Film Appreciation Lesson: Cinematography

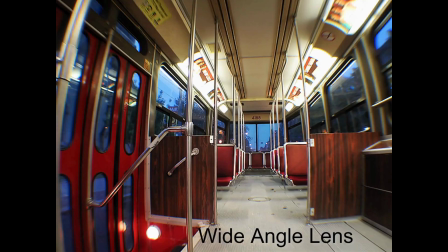1234s
But it's a bit of trickery with the lenses that's going on here. So typically,
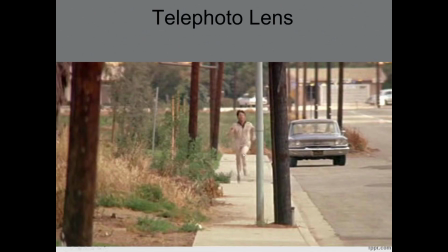1240s
we see telephoto lenses not used for wide shots because we like to see people more with these telephoto lenses rather than environments.
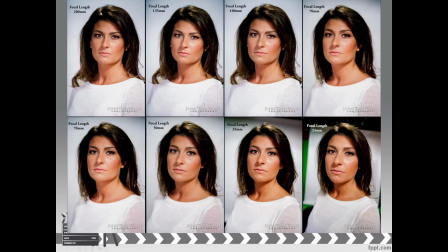1250s
We could see much more of this environment with a wide angle lens. So let's look at how this applies to a person's face. We can see telephoto lenses starting at about 85 millimeters. So if we looked at this 100, 135, and 200, we're certainly in that telephoto range.
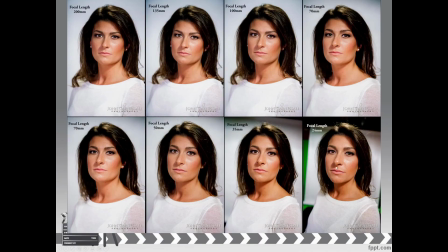1266s
And then wide angle lenses at this 35 and 24, both of these certainly in the wide angle range. Now, what you'll notice right away is the features of the face appear elongated,
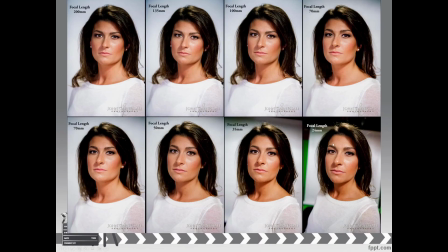1279s
and the head itself seems more rounded in the wide angle version here versus the telephoto, where the features of the face feel much more flattened. But if you look a little bit closer, you can notice some other things too.
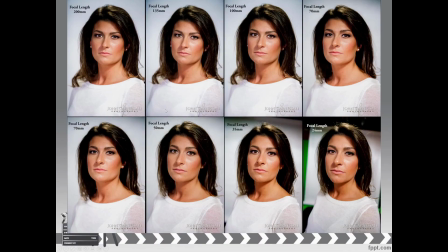1294s
We didn't change where the subject is in relation to the background for any of these shots, but you can certainly see how the background appears to be much smaller in these latter two shots. So we can actually see the edges of the backdrop even in the 35 millimeter,
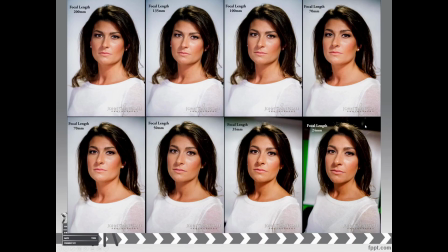1314s
and then you can really see it in the 24 where you can see the green screen behind that backdrop as well. Again, it's just the appearance of expansion of space. So it seems as though the space is much longer between the subject and the background.
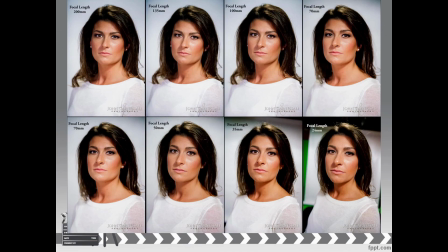1329s
Even the subject's nose and the cheeks appear to be longer in this 24 millimeter, whereas in the 200 millimeter, that seems much more flattened down. We see much less of the backdrop this way.
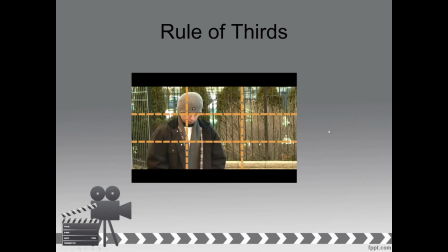1343s
Here's another interesting compositional element, the rule of thirds. And essentially what it says is you split the image in thirds, both horizontally and vertically,
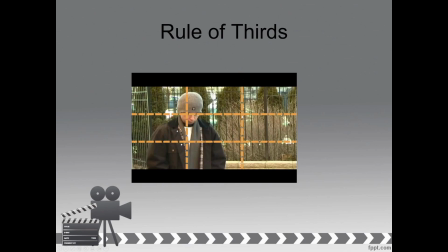1356s
and where these lines would intersect are areas where we generally tend to look when presented with an empty frame. So if this guy was not in the frame at all and he's going to walk into the frame,
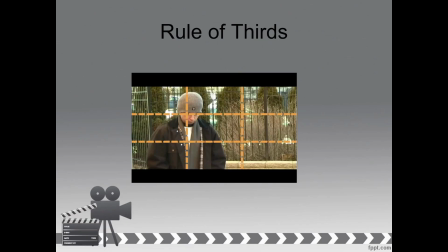1371s
where we might expect the camera to start panning and following the character is right when he hits either here or here.
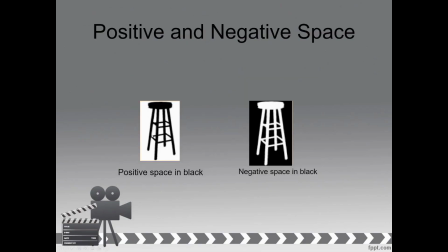1379s
Positive and negative space, just to make sure that you understand this stuff before we get into the next couple of slides. Positive space is the chair. So the negative space is everything around the chair itself. So you have a subject and you have a background, pretty evident, but I'm going to challenge you just a little bit with that in 1 second.
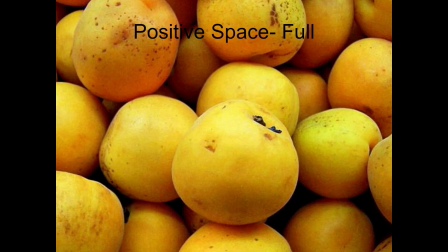1398s
So this appears to be full of positive space. You don't really have much of a background, but I would challenge this and say you certainly do. It appears to be that at first glance. I'm not sure if this is potatoes or peaches or what it is, but chances are one of these
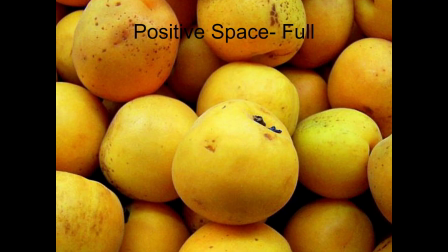1415s
fruit or vegetable items stands out to you, and you probably said it's this guy right here. And you probably said that for a couple of reasons. One is it's the most in focus. So if you look at some of these other fruit items back here,
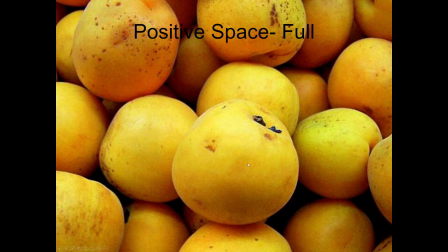1431s
they are out of focus or blurry, where this one looks much more sharp in contrast. And then the other thing is compositionally. Nothing's in front of it really, and it stands out to you as the most important one.
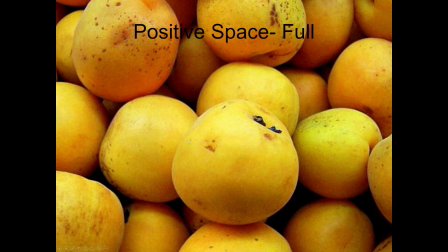1446s
We give it plenty of weight. We see it in its entirety. All of those things make us look at this one over all of the others. If someone was going to reach in and grab one of these, which one do you think they would grab?
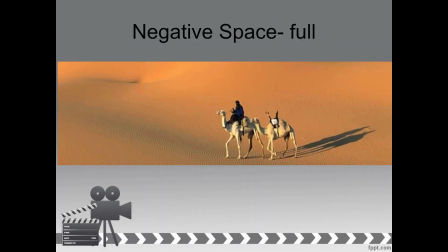1459s
Probably this one here. Conversely, we can have a whole lot of negative space in our image. So if I asked you what the negative space is here, you would think it's the desert, but there still is a subject here.
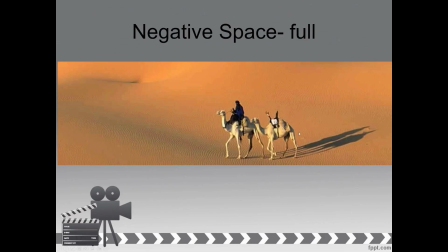1472s
It's the camels and the person, and chances are you looked at that right away before you started looking all over at the desert here.
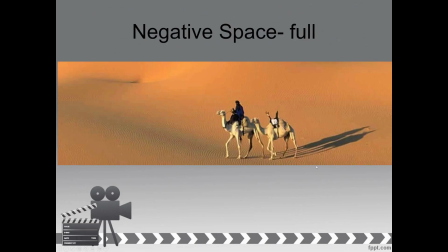1479s
When presented with minimalistic images, you'll look at the thing that is the subject a little bit quicker than you would otherwise.
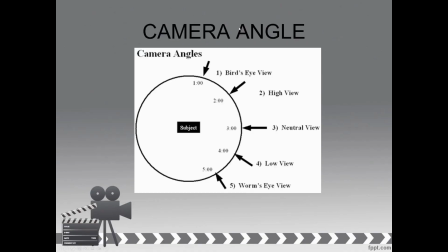1488s
Now we have camera angles here. Imagine that the camera is on this side of the circle here and the subject is right here. So if we have the camera pointed right here at the subject across a neutral view, meaning that the camera is neither lower than the subject or above the subject,
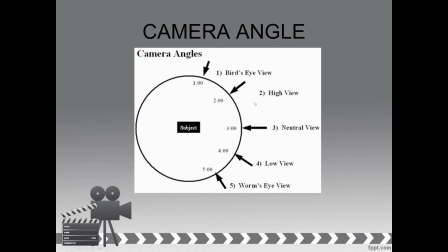1507s
that is not something that you oftentimes see in a narrative film because it has really no effective response. Instead, we might see a very minimalistic high angle view or a low angle view if you don't want it to be too dramatic, but you still want some kind of emotive response.
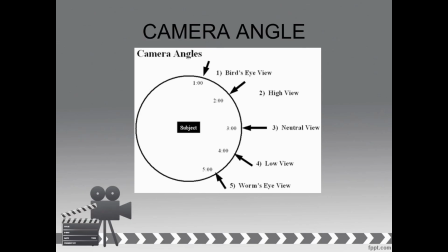1526s
We want to understand what we're supposed to feel about a character based on all of our production elements, including cinematography and including angles. So with a narrative, almost certainly you're seeing either a high view or a low view.
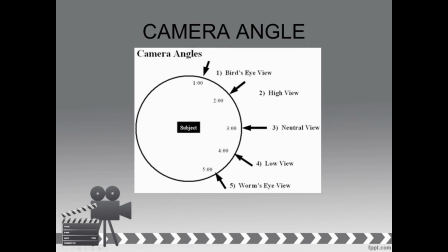1542s
Now, there is extreme versions of this stuff. A bird's eye view means the camera is up very high, pointed down at your subject. And there's an even more extreme version called a God's eye view, meaning that the camera is pointed straight down, like in a straight line down at your subject.
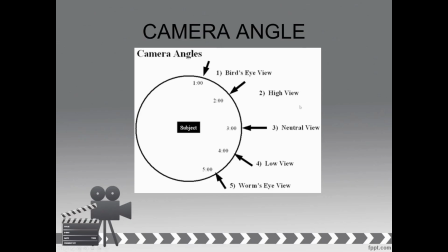1559s
So you're kind of looking at the tops of their heads unless they're looking straight up towards the camera. The extreme version of a low view or low angle view is a worm's eye view, meaning that the camera is down low,
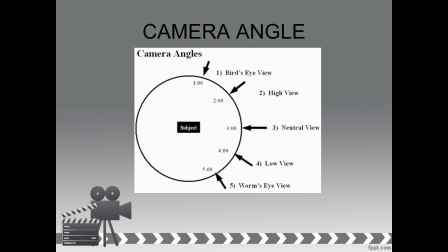1573s
basically at floor level, pointed up at the subject, and it makes the subject look more like a giant or large within the frame. Now, I always like to ask the question of what kinds of people do you see in high angle views versus low angle views?
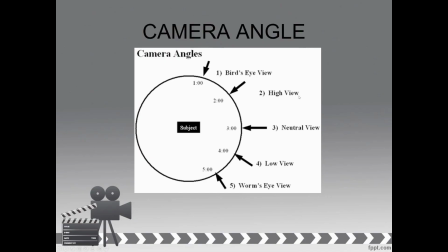1587s
And in a high angle view, you might see someone who's smaller than you, who's shorter than you. Typically what we hear is children. You see children in high angle views. If you're an adult walking around in the world, that's the type of person you might see there. If you were looking at a child in real life,
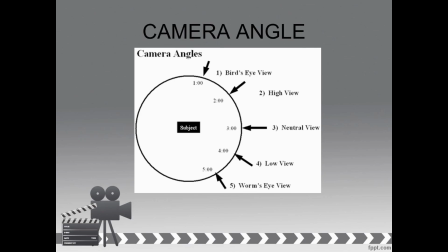1605s
you probably have the idea that you are more powerful than that child, and the same thing applies to film. Now we can see someone who is taller than us in a high angle view, but that makes them seem a little less powerful in this moment.
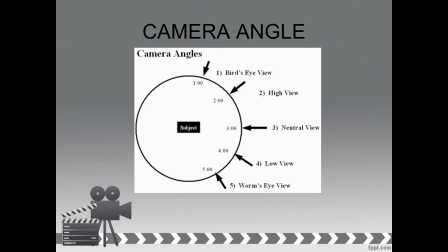1620s
Now in a low angle view, we typically see our superheroes. The superhero angle is a low angle shot at a superhero.
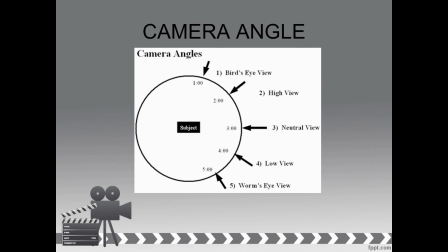1631s
Low angle makes them seem powerful. Now if they're in an area where they're getting beat up or they're in some kind of jeopardy, you might see that same superhero in a high angle view in that situation, just to convey that they're less powerful in this moment.
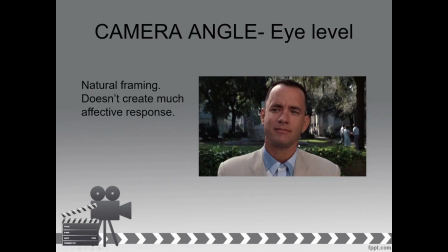1648s
So here is an example of something that's close to eye level, but not quite that. So at first glance, you may say, that's pretty neutral, and it creates not much of an effective response,
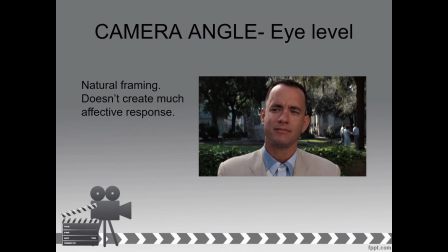1662s
meaning that you don't feel much about this character outside of the fact that it's maybe like a close-up and we're familiar with the character. We're not supposed to feel like he's excessively powerful or weakened in this moment, but I would still say that it's not quite a neutral angle.
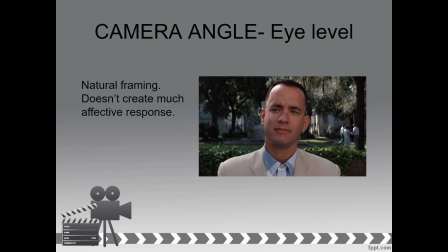1679s
Instead, it's a slight low angle. Hopefully you're able to see that, but it's sort of like chin level or maybe nose level rather than eye level. That's probably or making him feel more important to the story.
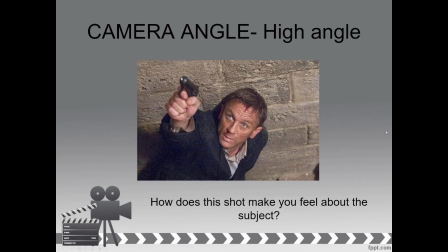1694s
And indeed he is. He's the main character of the film. Now, here we have a high angle, and if you're familiar with who this guy is, it's 007, so he's the hero of the film and typically a pretty powerful character.
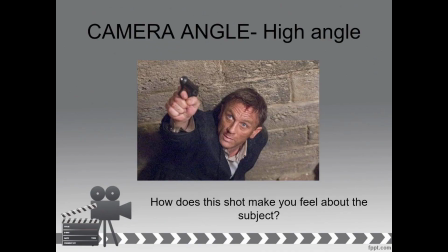1707s
But if we look at this shot, just in a glance, we know immediately that he is not in a good spot. He is jeopardized. He is in danger. And whether or not you get that from the angle is up to interpretation.
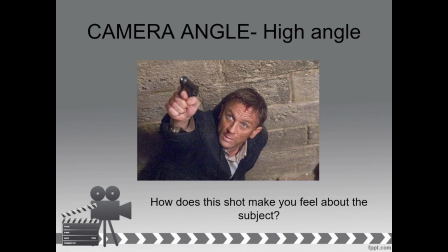1723s
I like this shot a lot because just by looking at it, you know exactly how you're supposed to feel about it.